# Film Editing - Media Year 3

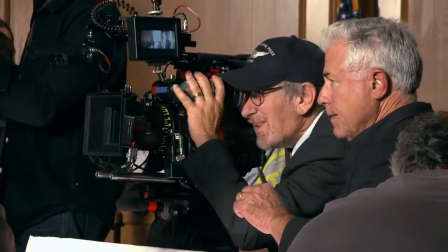One aspect of film that usually gets overlooked or underappreciated when it comes to most people,
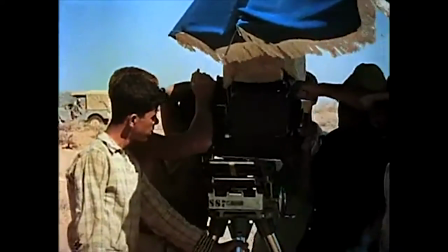or maybe just general audiences, is one that many don't really understand about film.
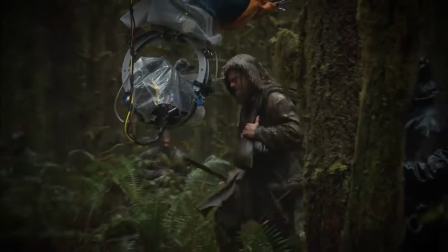You might think it's the cinematography, action,
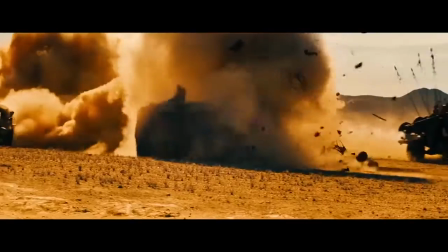pacing, character development, but actually, it's something a lot more complex than that.
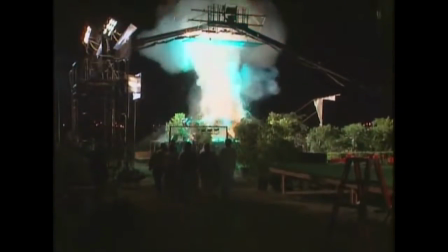It's the editing.
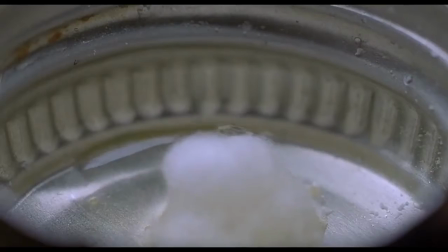The editing process is one of, or perhaps the most important stage when making a film or any kind of video,
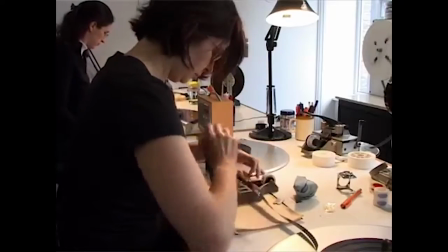whether it be for music or television. Filmmakers would say that the editing process can be the making or failure of a film.
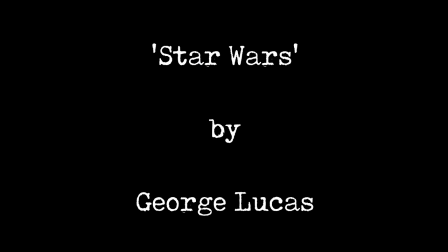Take the original Star Wars, for example.
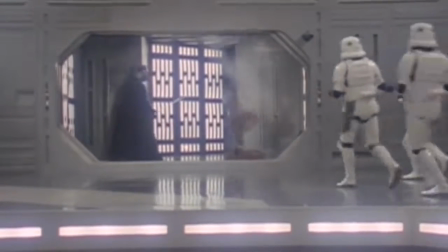You may have heard a number of people coin the idea that Star Wars was saved in the edit, and to be honest, they're not wrong.
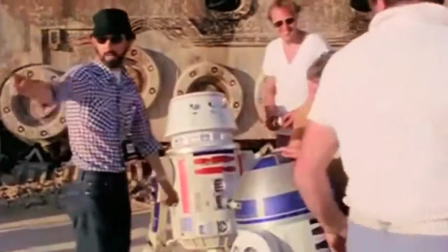You can clearly see a disconnect between these shots and the final cut.
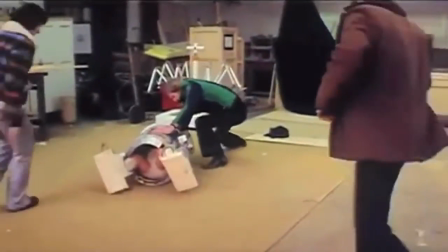There's no secret that production of the film was a disaster, a word most of the cast use to describe their experience today.
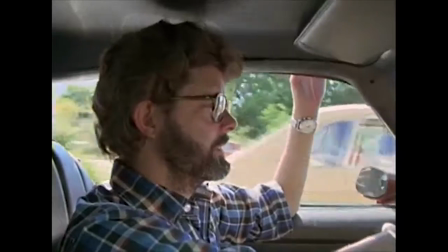And when director George Lucas screened the rough cut of his film to his fellow peers, which included directors Francis Ford Coppola and Steven Spielberg, the latter being the only one who saw potential in the film.
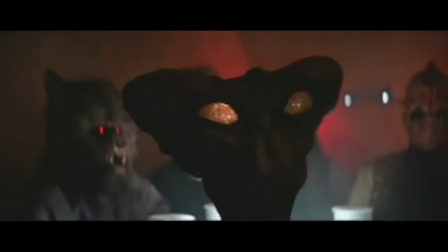If you look at early assembles of the film, everything from the tone to the continuity seems somewhat off. It wasn't until Lucas brought in editors Richard Chew, Paul Hirsch, and his then wife Marcia Lucas.
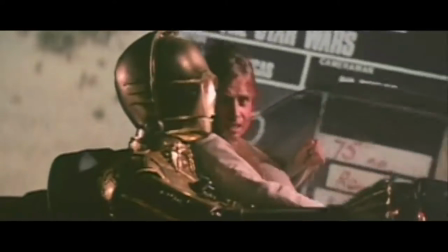The three of them piled through a significant amount of unnecessary footage and completely re-edited a bloated first act.
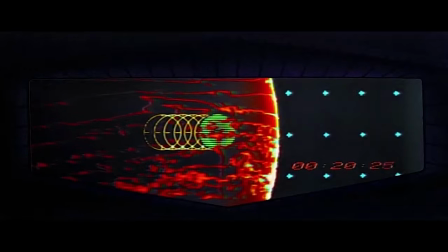If you look at the final edit, it runs so much more smoothly and it has continuity,
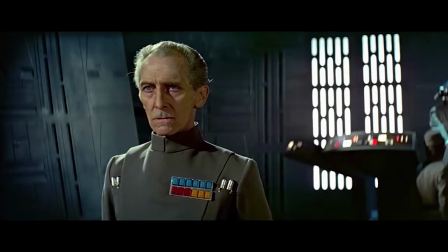but most importantly, it feels like an actual film.
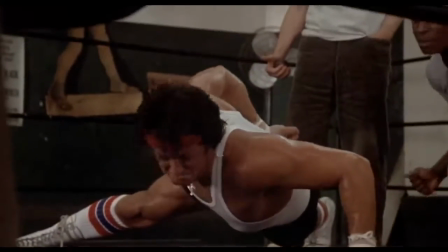There are many different techniques used in editing that are included in order to continue or what
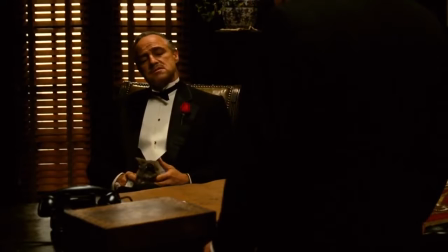some would describe as illuminate significance to a particular scene or story within the film. Since the birth of film editing, filmmakers have been striving to develop new and unique techniques that
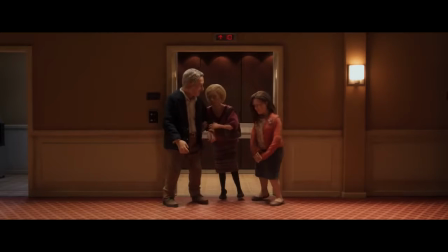keep cinema such an interesting and universally loved form of media.
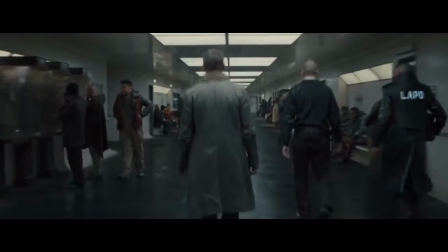It was Russian film director Vsevolod Pudovkin who initially came up with the 5 principles of film editing.
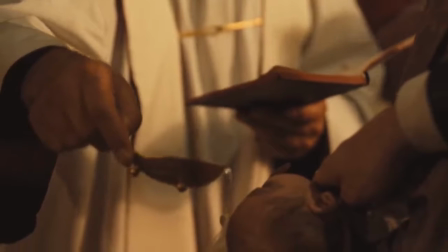These included contrast, intercutting between two scenarios to highlight the contrast between them;
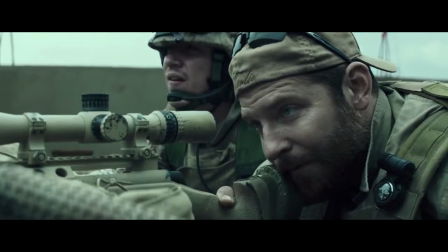parallelism, connecting two seemingly unrelated scenes and focusing on parallel features;
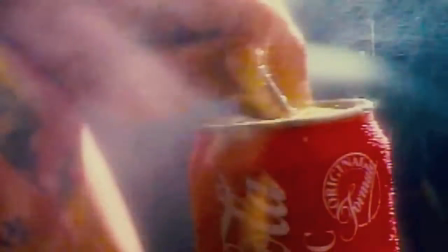symbolism, cutting from the main scene to something else in order to create meaning;
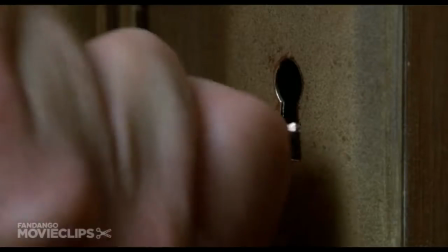simultaneity, this means intercutting between two different events to build suspense; and finally,
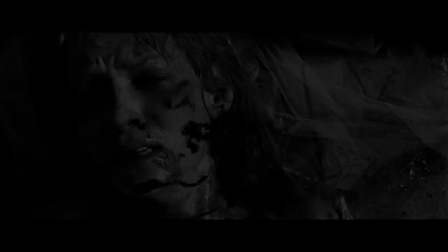leitmotif, which refers to shots or scenes being repeated to develop a sense of code.
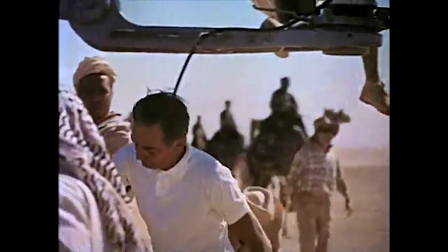These 5 elements were critical when first theorized and gave aspiring
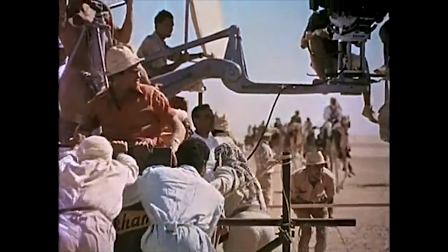filmmakers the opportunity to create something new and unique.
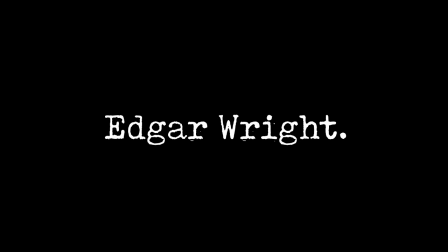Take acclaimed director Edgar Wright, for example, a director who is widely recognized for his visual style,
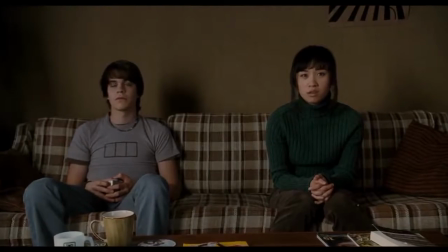his use of transitions, and even how he has influenced a new generation of filmmakers.
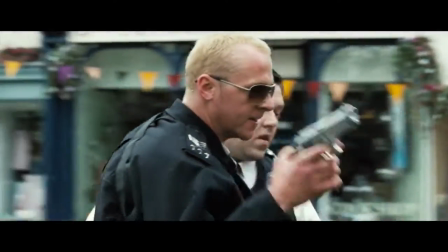Wright is one of those filmmakers who is perfect at timing,
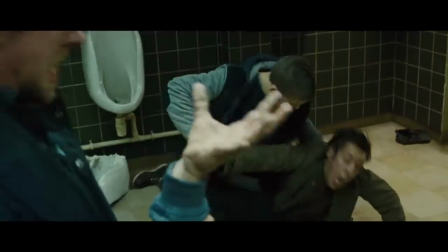especially with the pacing of his films and the original way of getting from point A to point B.
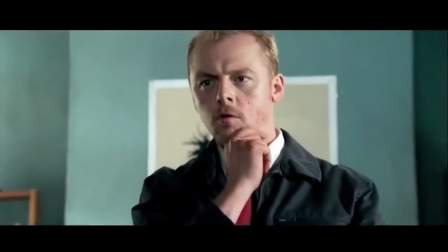And by this I mean the way in which he has mastered the transition through the use of quick shots.
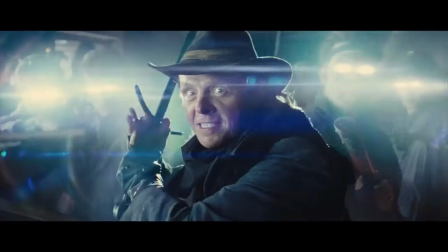For example, in Wright's unofficial 3-flavored Cornetto trilogy,
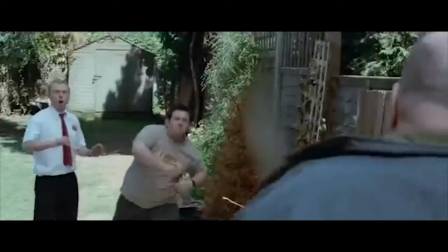as it transitions from one scene to another, particularly involving one or more character,
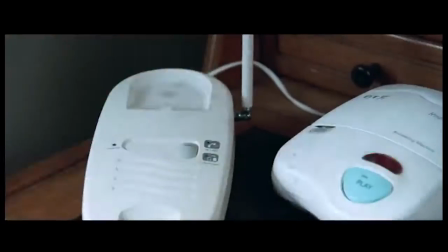he includes a series of very quick close-ups in order to show the process of a character moving from place to place.